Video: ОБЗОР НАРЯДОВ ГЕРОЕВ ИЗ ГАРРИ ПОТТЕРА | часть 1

Всем привет, с вами Юля, я создатель бренда Gilead App, и в сегодняшнем видео я бы хотела углубиться в тему психологии одежды, анализируя образы героев легендарной серии фильмов о Гарри Поттере, на которой многие выросли,
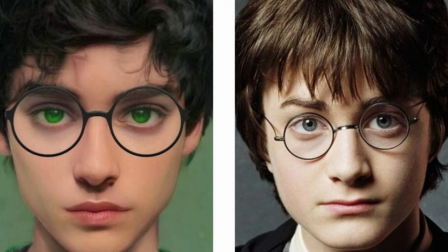и я в том числе. Никому уже не секрет, что многие образы с экранов не совпадают с теми, что были описаны в книгах.
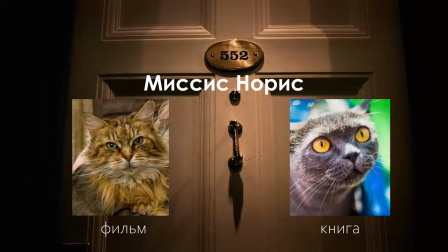Хорошо это или плохо, у каждого свое мнение на тот счет. Однако над книжным представлением трудилась талантливая писательница,
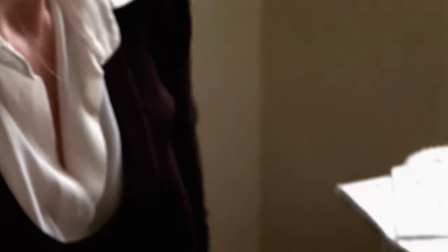которая очень профессионально всего лишь через текст может донести до читателя то или иное настроение,
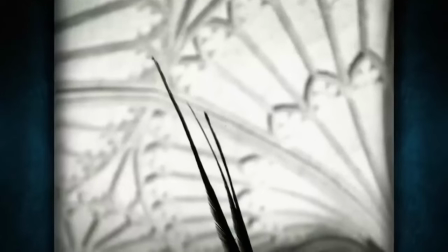тогда как в фильмах за наряды отвечали отдельные специалисты. Они разрабатывали образы героев, безусловно, отталкиваясь от оригинала, а также использовали визуальные триггеры,
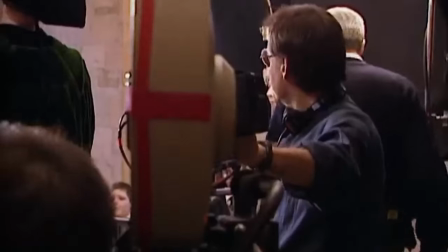которые сложат у зрителя определенное отношение героев в кадре на подсознательном уровне через цвета,
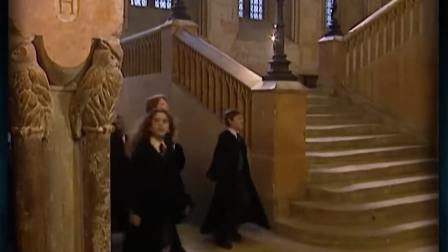фасоны и стиль в одежде. Сама история о Гарри Поттере подростковая, а действия разворачиваются в средневековых интерьерах.
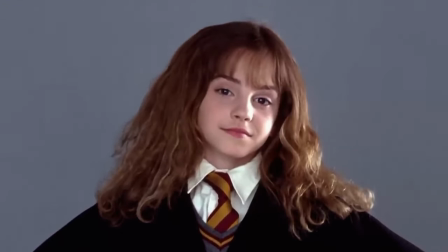Но у зрителя ни в коем случае не складывается впечатление о том, что в кадре слишком все надумано и актеры будто бы ряженые.
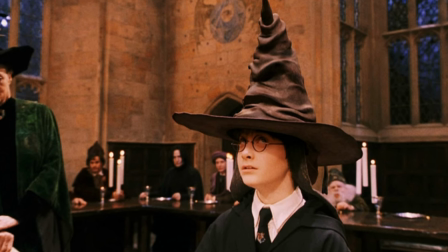Наоборот, экранизация выглядит очень органично. Будто все так и должно быть.
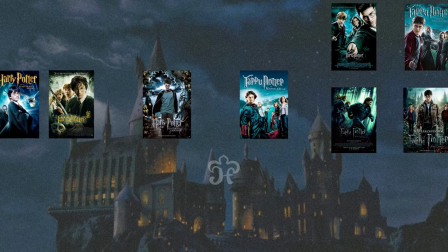В этом и есть успех Поттеряна, я считаю. Органичность. Кюна франшизу в 8 серий снимало 4 режиссера.
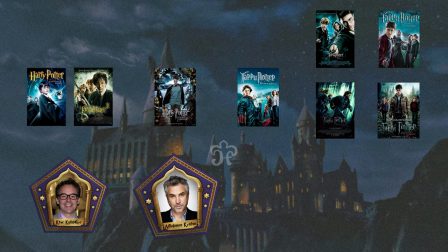Первые две картины Крис Коламбус, Узника с Кабана Альфонса Куаррен, Кубок огня Майк Ньюэлл, а оставшиеся 4 Дэвид Йейтс.
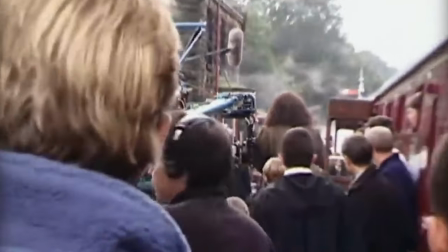Коламбус был идеальным кандидатом для запуска франшизы.
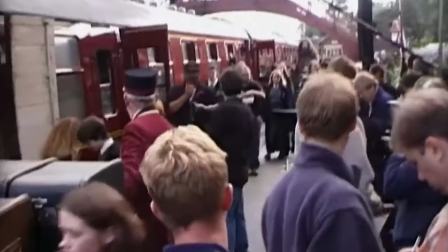Его фильмы можно считать слишком детскими, недостаточно изощренными, но все же именно его называют главным режиссером Патерианы. Иногда на фильмы Коламбуса смотрят сверху вниз, как на самые наивные, схематичные детские во всей Поттеряне,
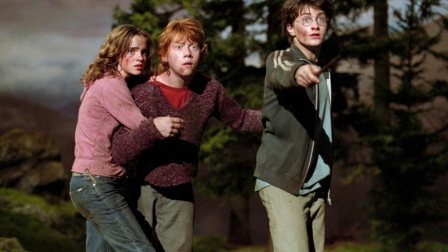сравнивая с более реалистичными, психологическими и политическими Поттерами его преемников.
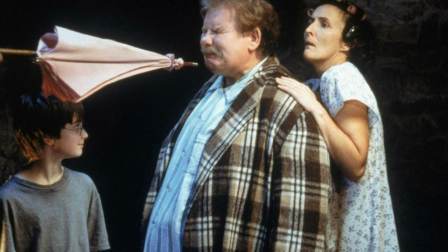Но первые книги Поттеряны именно такие. В них Гарри Поттер только избавился от вредных дядюшки и тетушки,
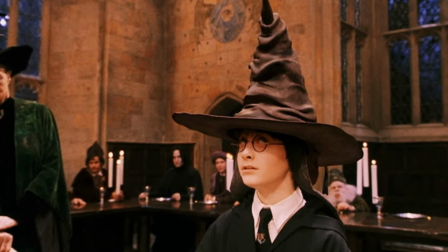получил билет в чудесный новый мир и еще не знает, что впереди смерти близких, война и антиутопия.
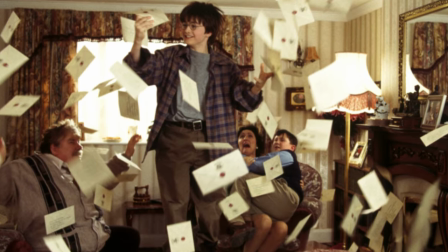Коламбус, известный как автор оптимистичных фильмов, в потере достиг этого ощущения работой с колористикой и светом.
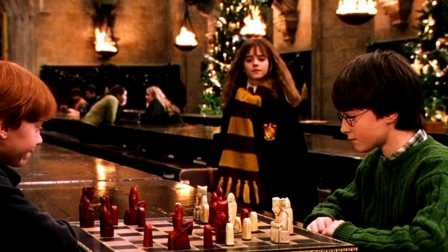В картине почти всегда ясная погода и жизнерадостные праздничные золотистые цвета.
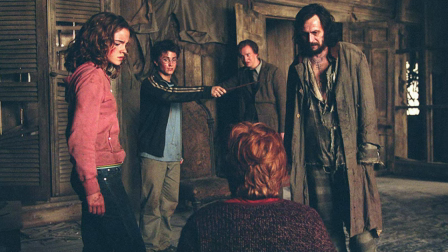С каждой новой частью кадр становился все темнее и темнее.
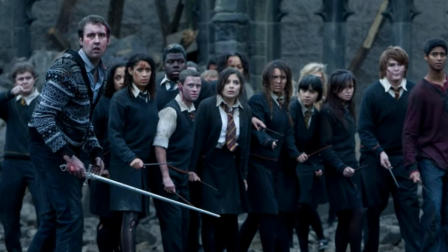В принципе, это откликалось с мыслью о том, что наступают темные времена.
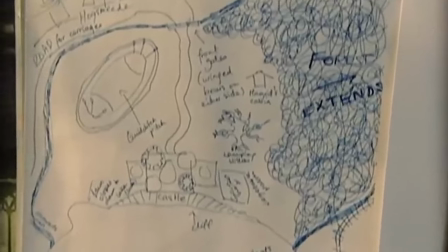В визуальной составляющей важную роль сыграли не только режиссеры, но и художники по костюмам.
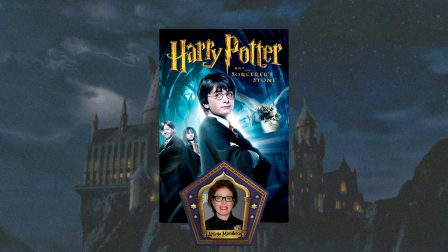Так, например, костюмер философского камня Джудяна Маковский создала достаточно классические образы.
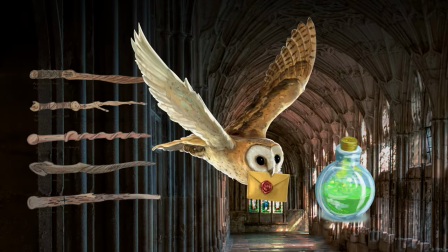В самой книге есть клише волшебного мира. Зелья, волшебные палочки, заклинания, мантии, совы.
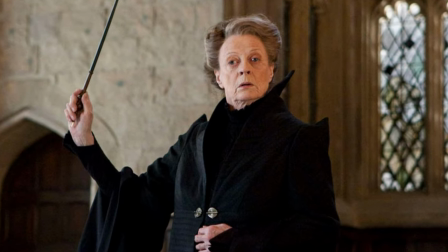В работе над костюмами игнорировать такое было нельзя.
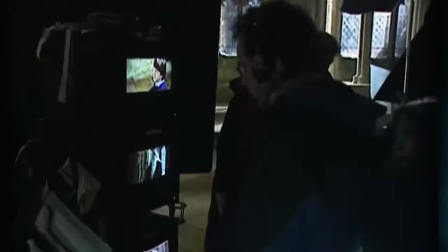Поэтому Дамблдор, например, выглядит как классический средневековый мак-алхимик с белоснежной бородой и в одежде с вышивками.
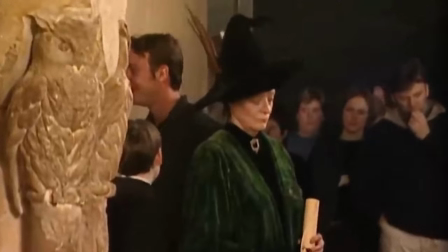Мак Гонагал тоже оправдывает наше ожидание. Выглядит, как мы себе представляем ведьму, но уже 19-20 века.
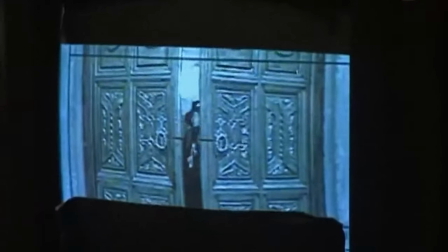Остроконечная шляпа, изурудное платье и мантия в пол.
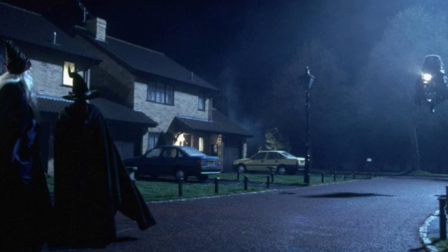Дамблдор и Мак Гонагал одни из первых волшебных героев, которых видит весь мир с экранов.
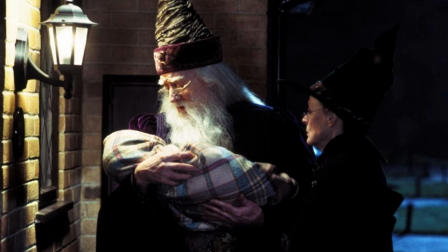И такие ожидаемые костюмные решения, на мой взгляд, подобраны очень удачно.
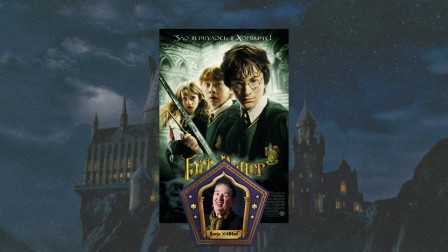Линди Хэмминг, художница по костюмам «Тайной комнаты», во многом следовала за предыдущим костюмером, и большинство элементов нарядов сохранились.
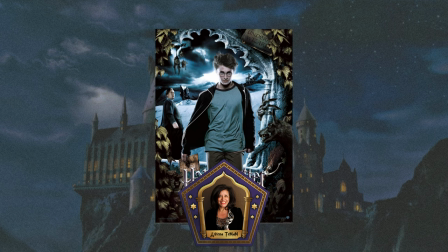С приходом Дженни Тэмин в третью часть «Патрианы. Узника с Кабана» стиль многих героев разительно поменялся.
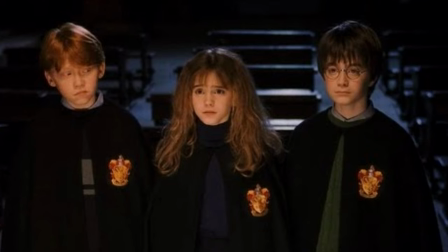И благодаря этому у наших любимчиков появился тот самый характер, тот визуальный код,
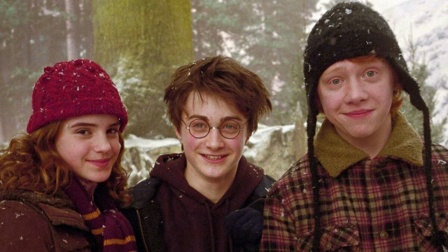который мы, зрители, считываем при просмотре и глубже проникаемся судьбами героев. Ну что, я постаралась галопом по Европам рассказать какие-то ключевые, важные, интересные факты о визуальной составляющей фильмов о Гарри Поттере.